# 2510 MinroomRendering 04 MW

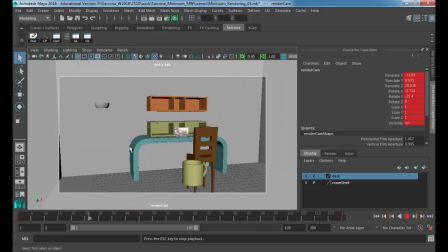[12:34]
It's not until you've mastered these basic ones that you can then expand on them and try to do something fancy.
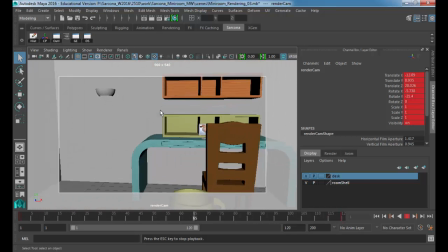[12:41]
All right? And for a lot of things, you have to keep in mind who the target audience is. For this, it's me, and I don't like those crazy camera angles. All right?
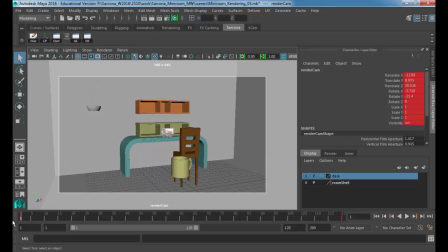[12:51]
This is very nice, okay? And what this does, as we come from a wide angle, we're further back, we're seeing more of the scene,
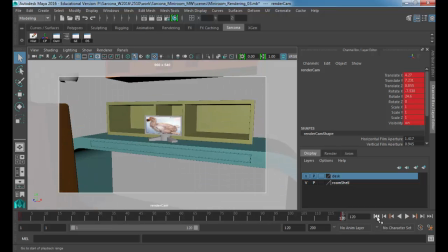[13:00]
and then we go into the scene, what that does to the viewer is it pulls the viewer into your piece. So it makes them actually like part of it. It makes them like excited, like, oh, what else is in the scene? Going the other way,
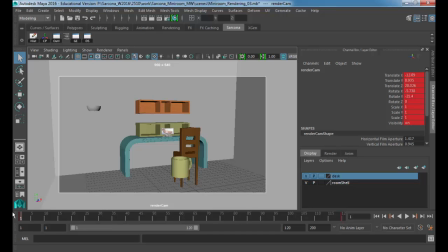[13:13]
it takes them out of the piece and makes them look at more of the big picture. So both can be effective ways to kind of help tell a story.
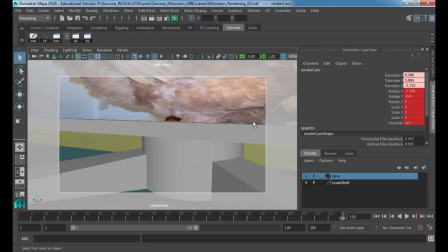[13:20]
I could have started this whole thing like really zoomed in here, like that,
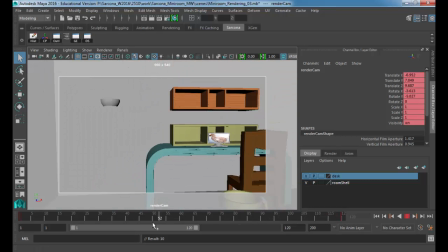[13:29]
and then zoomed back out to show this massive room and all the other birds that are in the room that I've modeled or had pictures of or whatever.
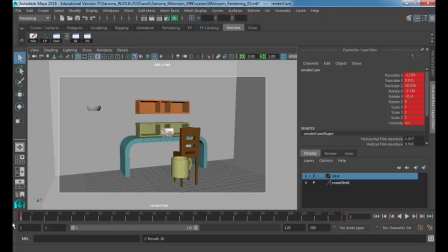[13:37]
And that could be a good like reveal shot, right? Because you've seen those before in movies. So there's a lot of thought that goes into making camera moves.
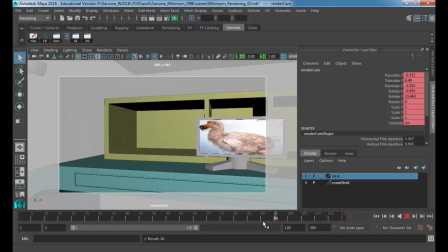[13:45]
And you'll see too, like before I wrapped around the chair, this time I'm not wrapping around the chair.
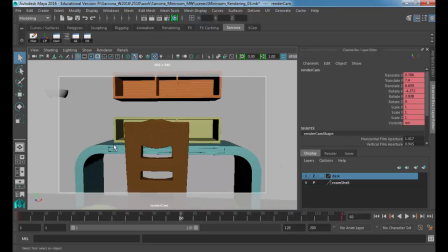[13:51]
Now, if I wanted to, I could just go to frame 60 and just nudge this over, but I think it's gonna be maybe a little bit too involved, so we'll see.
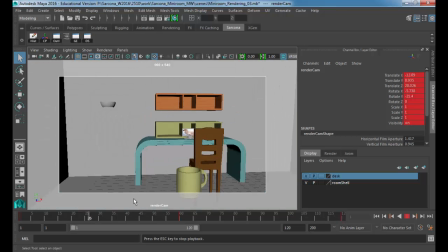[14:03]
It's not too bad, but it does, you know, it's subtle and it works.
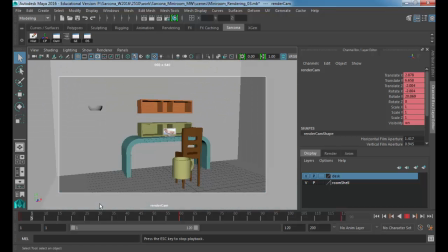[14:08]
There is a little bit of a pause in there, which I don't like. So I'm just going to remove it.
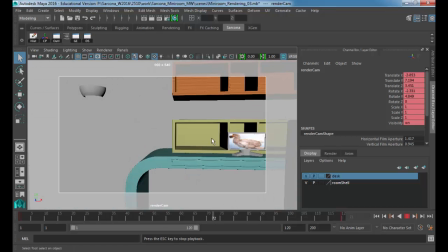[14:13]
Just delete. There we go. Okay.
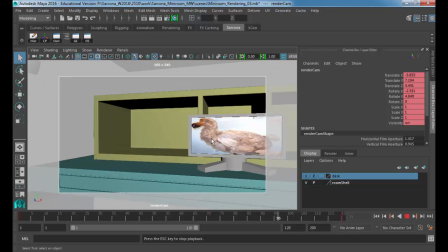[14:18]
All right. So we'll play with more camera stuff later. My biggest thing is that we've set a couple keyframes.
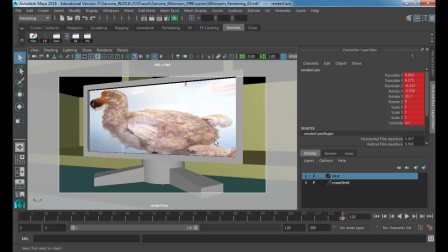[14:22]
All right. So we've animated a camera. That's all we had to do in this spot. We may have animated objects too. And at this point, we would go through and we could animate those objects right on top of this. So if I wanted my monitor here just to rock back and forth, I could center pivot it first.
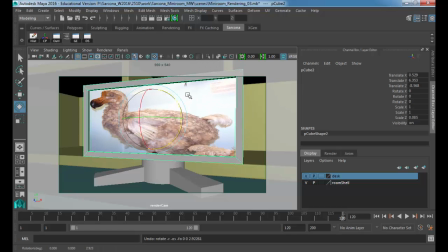[14:40]
And then rock this back and forth if I wanted to do that, but I don't want to do that. So now what I want to do is set this up to actually render out, okay? So I'm just resetting this just so I get all my stuff that was out. That's fine, that's fine. Okay, everything else is good. All right, so last time we looked at this eyeball up here, right?
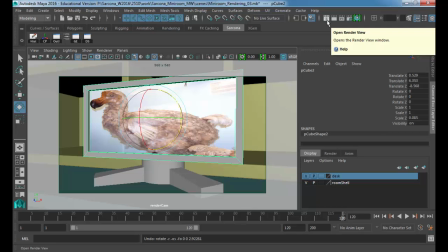[14:59]
This little clapper with the eyeball on it. That's so that we can open up the render view. We played with that. This actually renders the thing out. This we're not going to play with right now. This next one, the one with the gear, that's the one we want to click on. So click the clapper with the gear.
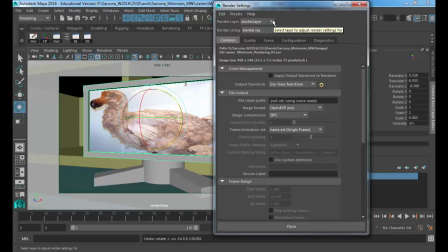[15:18]
Okay, the clapper with the gear is our render settings. So this is all the stuff of what is going to render out. So the first thing we want to do is start right at the very top of this and say file name prefix.
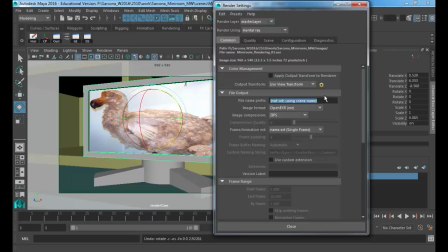[15:32]
Every single thing that you have in this class should have your name in it. So we're going to name this, whatever your last name is. I'm going to put Sarcona underscore and then what the project is, mini room. So I put Sarcona underscore mini room.
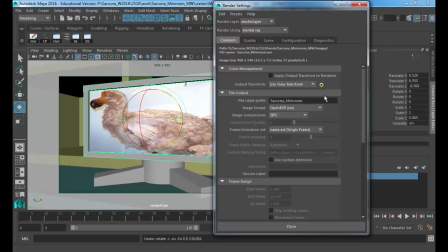[15:53]
Now when this renders out, it's going to render out Sarcona underscore mini room as my file.
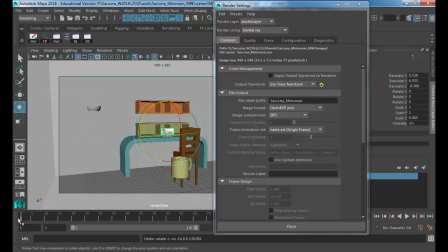[16:00]
Now when it renders, it's not going to render out a QuickTime movie. What it renders is individual frames. So it goes to frame 1 and renders that out. Goes to frame 2, renders it out. Goes to frame 3, 4, all the way up to 120 and renders out each one of those and saves them.
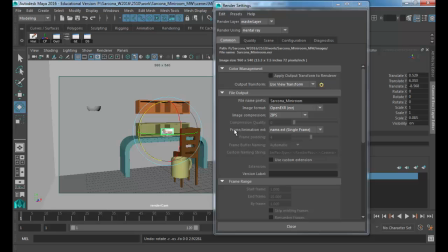[16:16]
So right now, if I scoot down a touch, you'll see where it says frame animation extension, and it just says single frame. So right now it's set up to be just a single frame, hit the button and you get one frame out.
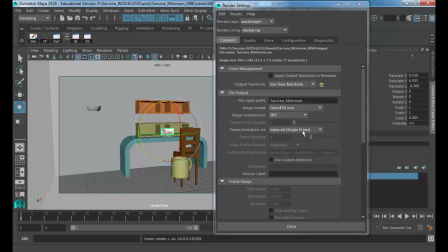[16:29]
I have student work up here that I'm going to be posting in the hallways. These are all ones that were done with just single frame because that's all they needed was a still. But we're doing an animation, so we have to tell it we're doing an animation.